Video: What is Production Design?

Hi, I'm Evan Rutherford with Parthian Enterprises. Today, we're talking about production design. Imagine this, a man and a woman sit at a table in an apartment. They look solemn. Seems pretty vague, right? But perhaps the apartment around them is a mess, broken windows, photos, and doors. Clearly somebody has broken in. Suddenly, the story is much clearer. But imagine the same scene, but the apartment is instead fairly clean.
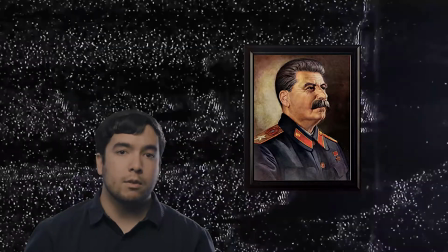28s
A picture of Joseph Stalin hangs on the wall and a television flickers in the background. Propaganda litters the screen. Now the story is completely different. This shows the amazing power that production design can have on storytelling.
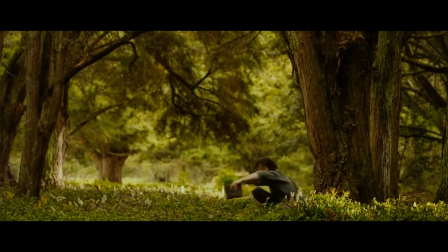41s
What is production design? I like to look at production designers as the ones crafting the world that the story inhabits. Production designers are key in what is referred to as movie magic, or in other words, sustaining the disbelief of the viewer and immersing them into the story.
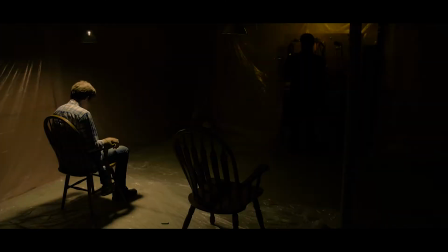56s
Production designers work meticulously with the director to get a sense of what the world of the film looks like.
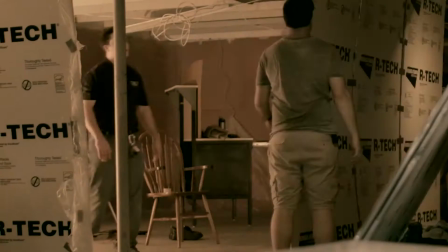62s
After that, the production designer works with his or her crew to design set pieces, costumes, makeup, and much more. The example given at the beginning of this video is pretty extreme, and a script will rarely allow that much freedom for production design. That being said, the power a production designer holds in telling the story is still in abundance.
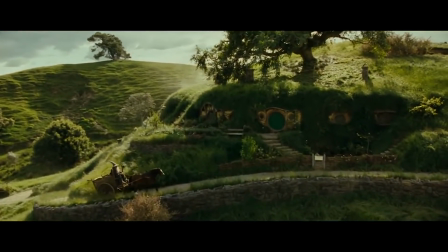80s
For example, with the Lord of the Rings trilogy, Grant Major created a standard for how people imagine the world of Middle-earth to look.
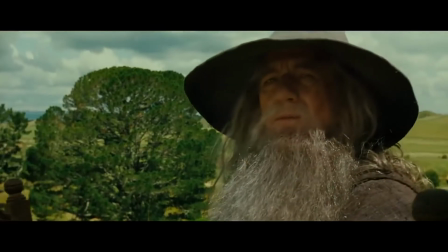87s
Before that, all people had were Tolkien's words and their imagination. So how does one go about making great production design? The first step is to know your tools. Much like painters and other visual artists, using what are called the elements of art can convey so much meaning in a very subtle way.
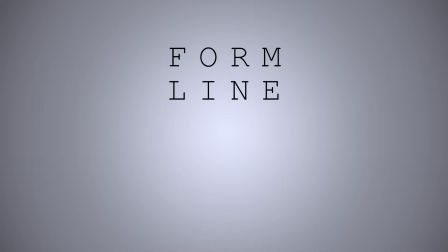104s
These elements are form, line, color, space, and texture. Let's explore them. Form is the overall shape of things. Imagine designing the helmet for a villain. Form can be used to convey historical significance, like Darth Vader's helmet and a samurai helmet.
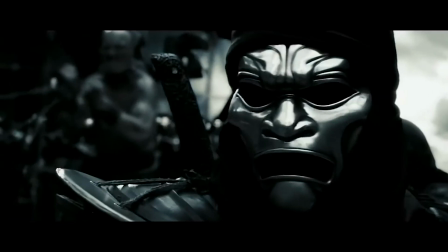122s
It can also be used to convey emotion, such as downward slanting eyes like the Persian immortals masks in 300. Lines and curves are often used in decorative sense, in costumes and furnishings in film.
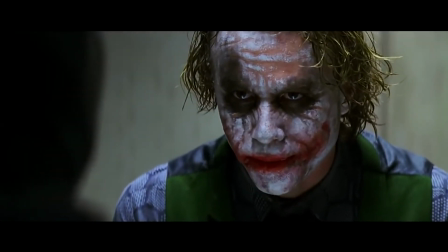134s
Eccentric characters can have intricate designs in their costumes, with patterns going every which way, whereas a very refined character could have very straight, rigid lines in their costume.
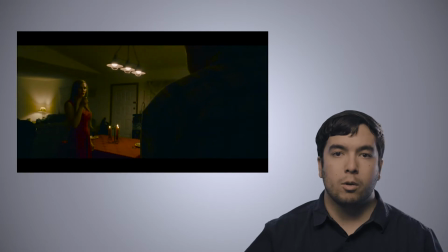143s
Color is key in incorporating the story into production design.
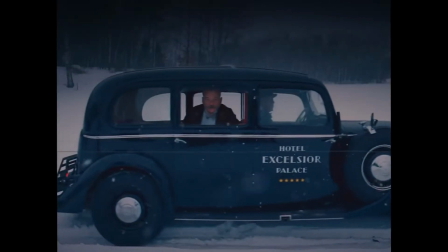147s
In the Grand Budapest Hotel, color plays a huge part in differentiating the various time periods explored within the film. You can also use color to symbolize meaning. White as innocence, black as power, purple as royalty, and so on. Space is also very important. To separate actors from the background, space is needed between all other elements of art. Learning to use space effectively can prevent your production design from looking muddled and overwhelming.
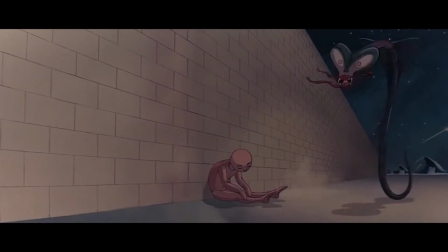174s
A lonely character sitting against an empty wall is much more effective than that character sitting against a wall with a complex pattern and color scheme. Finally, texture is how something is perceived to feel.
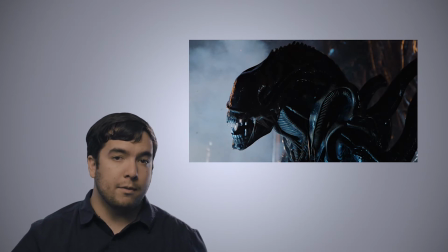186s
The wet, slimy surface of the xenomorph in Alien is very much something you want to stay away from, but the fuzzy warmness of Chewbacca's fur lets you know that he's a friend. Learning to combine all of these elements into a successful production design takes a lot of time to master.
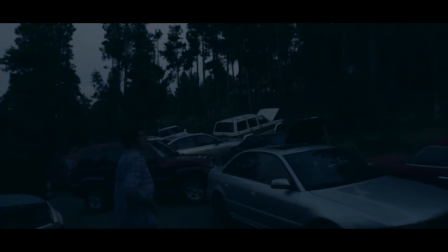200s
But if you deeply analyze the story, the characters, and the world they inhabit,
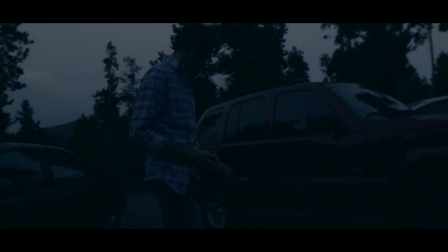204s
then use these elements to convey those ideas, your production design is bound to be a success. If you have any questions, leave us a comment below. I'm Evan Rutherford with Parthian Enterprises. Thanks for watching.